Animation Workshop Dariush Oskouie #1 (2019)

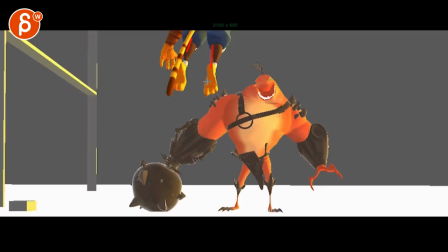(3:35)
Towards the end, you can maybe start, you know,
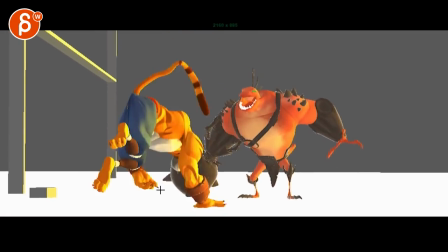(3:38)
being this pose maybe but that would be my thing there but i do like that it's kind of a surprise and there's
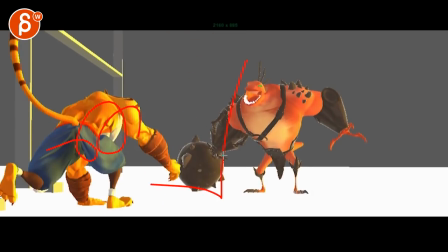(3:44)
contrast between what this character is too fast and this guy's the
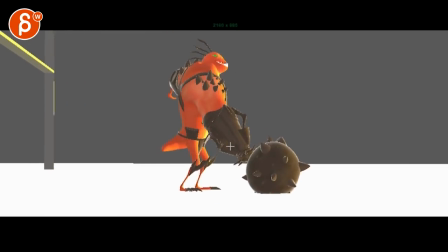(3:49)
you know lumbering is that a word it's a slow moving
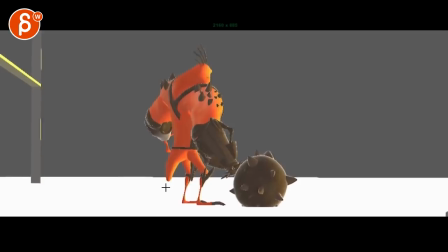(3:53)
uh character because of this weight i think that's cool and i like that it takes a while as well what's going on here and i do like the handheld
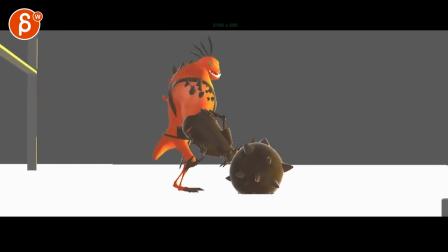(4:02)
feel of the camera i think the first half is all really really cool that's all neat and it's not too much let's see i
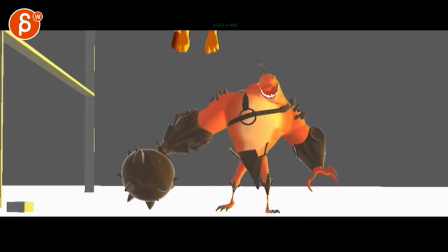(4:10)
like that it's a bit of a an adjustment i'm not sure if you need to have such a quick adjustment in the camera here i'm glad that there's no shake i need to overdo it with shake
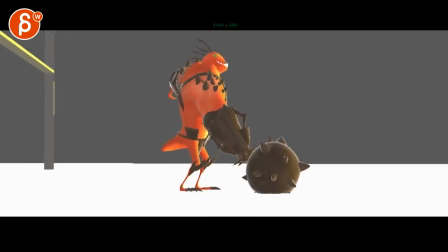(4:20)
but i think you can i would soften that this feels like the camera comes down because of
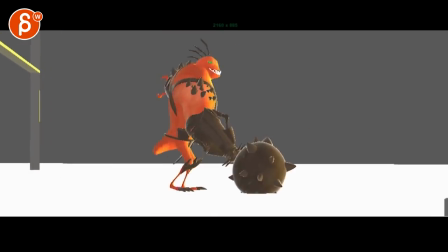(4:27)
bam that slam like oh i need to reframe the slam but i don't know if that's that important
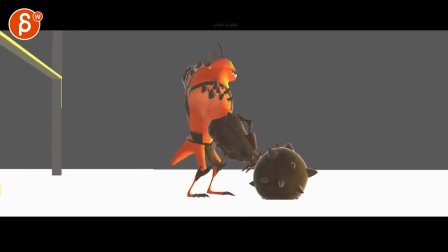(4:32)
that seems a bit presentation i think you can soften that and just keep that handle and follow
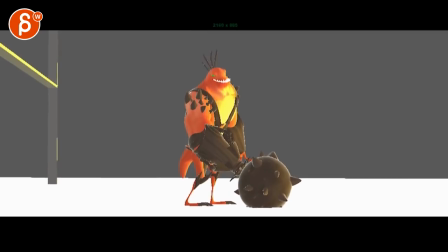(4:38)
i think if you do a lens change like that uh not a lens change but you look like a focus change i would start a bit slow
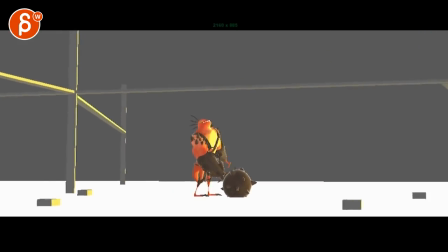(4:45)
and then zoom and then zoom out just a bit faster and then with a tiny bit of an overshoot coming back as if it was a hand that adjusts that this is overall a bit slow i think it could have a bit more
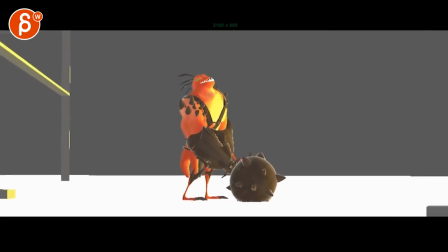(4:56)
texture in that timing of slow v and then that
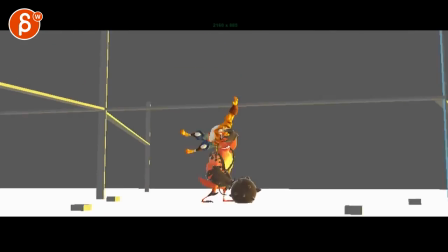(5:01)
then he reacts and again i don't mind him reacting slowly
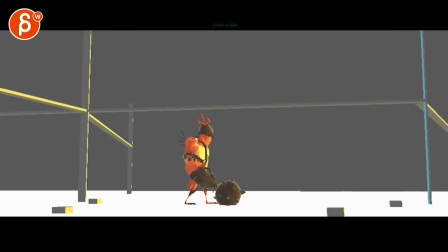(5:07)
because it's kind of like oh what's happening but then when this character comes in i
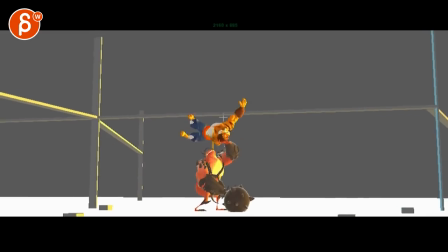(5:12)
think then it falls apart and that's pretty much halfway through so when this character comes in that's cool there's an immediate impact on this
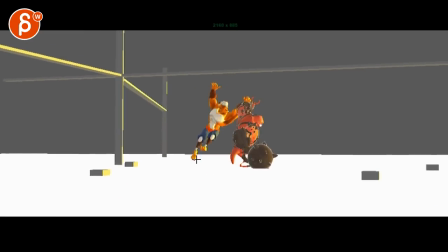(5:23)
but then this seems very very soft and the dance feel is
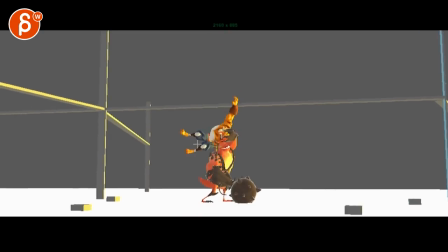(5:28)
that they are they are helping each other because it's such a oh I'm I'm bringing you over
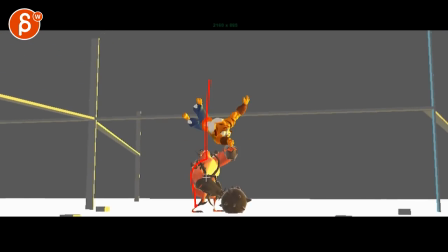(5:34)
with my hands and there's no impact like to me it would seem like we like I can roll off and then squat and crouch with maybe one
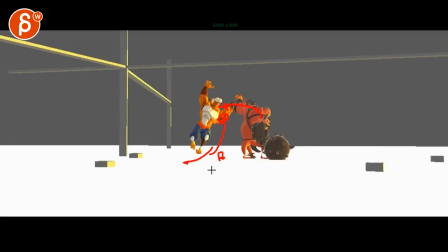(5:42)
foot locked and then the other one kind of sliding out for an interesting line of action like this but now it's kind of coming down fast
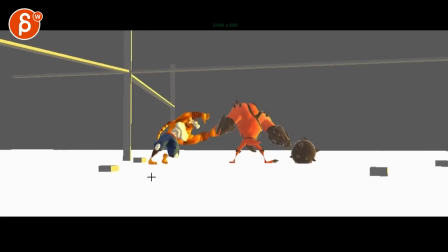(5:50)
and floating over this way sliding and there's barely barely a
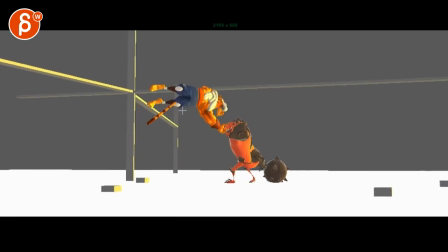(5:55)
compression there's a little bit through here and then suddenly he can jump over this way which again let's go real time
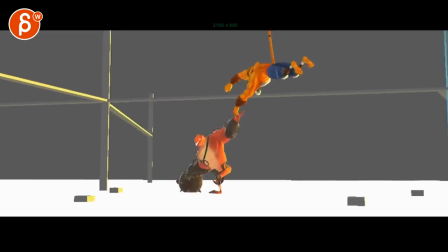(6:02)
it's again it feels a bit it's not super slow but it's that lens that feels super floaty
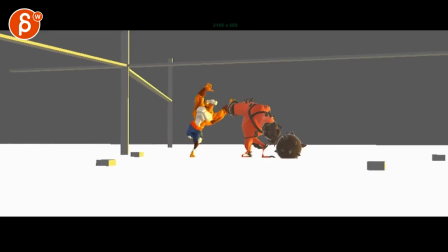(6:12)
if you have less of a slide more compression then
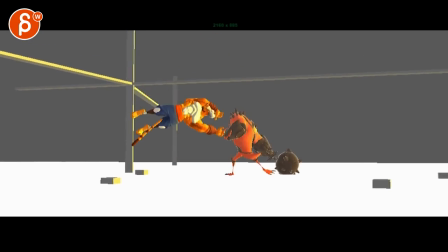(6:16)
take a frame or two out for more of an explosive jump because again you want to contrast slow with agile and fast
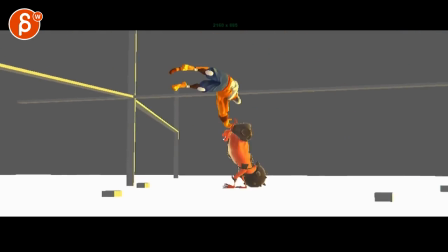(6:22)
that is okay like this i don't mind where to a point where i would probably add actually a frame potentially to
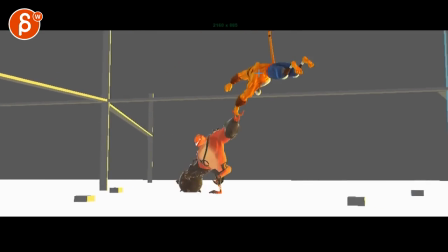(6:30)
this where suddenly those legs shoot over a bit fast
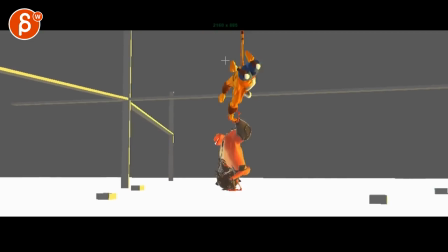(6:35)
mainly because it's the spacing is so small and then you have one or two frames of fast But then it's slow again. Then if it's like that, it seems always a bit like a bit of a pop. You can go like explosive, bring your legs over, but then I would shoot those legs over really far.
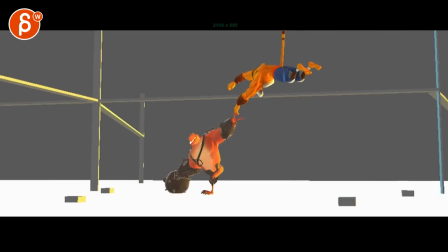(6:52)
And then with a little bit of an overshoot adjustment with maybe one leg, just to give a bit of a, you know, the momentum has to go somewhere.
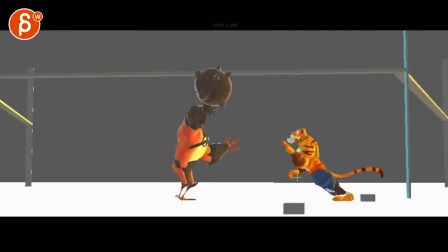(7:00)
That is definitely feeling like you're easing into that drop. And this feels fairly soft and strange how it just collapses.
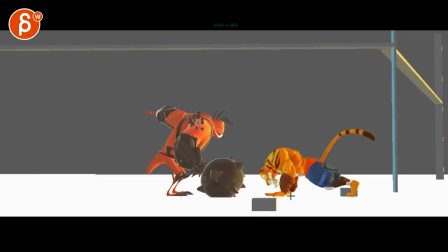(7:07)
Like your kill is healed, which is explode here. I don't mind that he lands in this.
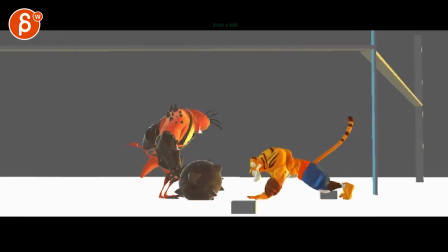(7:12)
That feels better with a foot roll. Just that land feels just very, very soft. Then he gets really, really.
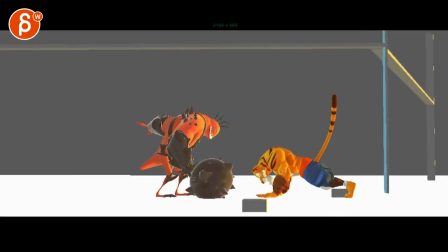(7:18)
I'm going to focus on him since he's the biggest floaty guy here. That, again, feels...
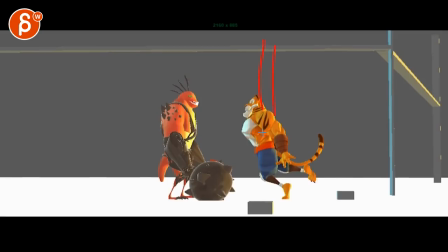(7:24)
This feels Hollywood where they're on wires. There's a harness. There are wires.
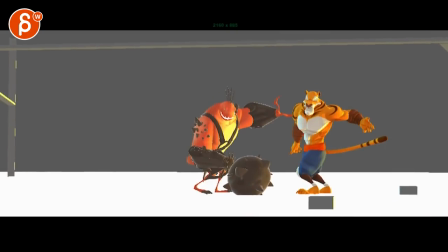(7:29)
And they're slowly pulling him up. Unless you use reference. And it's actors on wires.
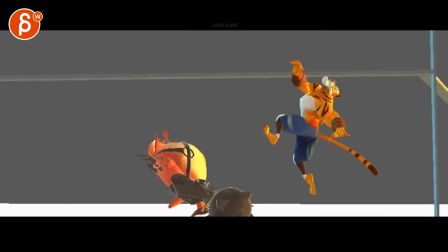(7:35)
Same thing here. Once you get up there, that feels just kind of... It has a nice bouncy feel.
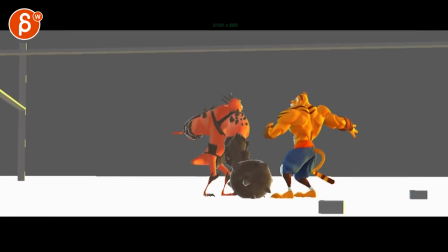(7:40)
Let's put it this way. But it's just very, very soft. This feels also very soft and very playful.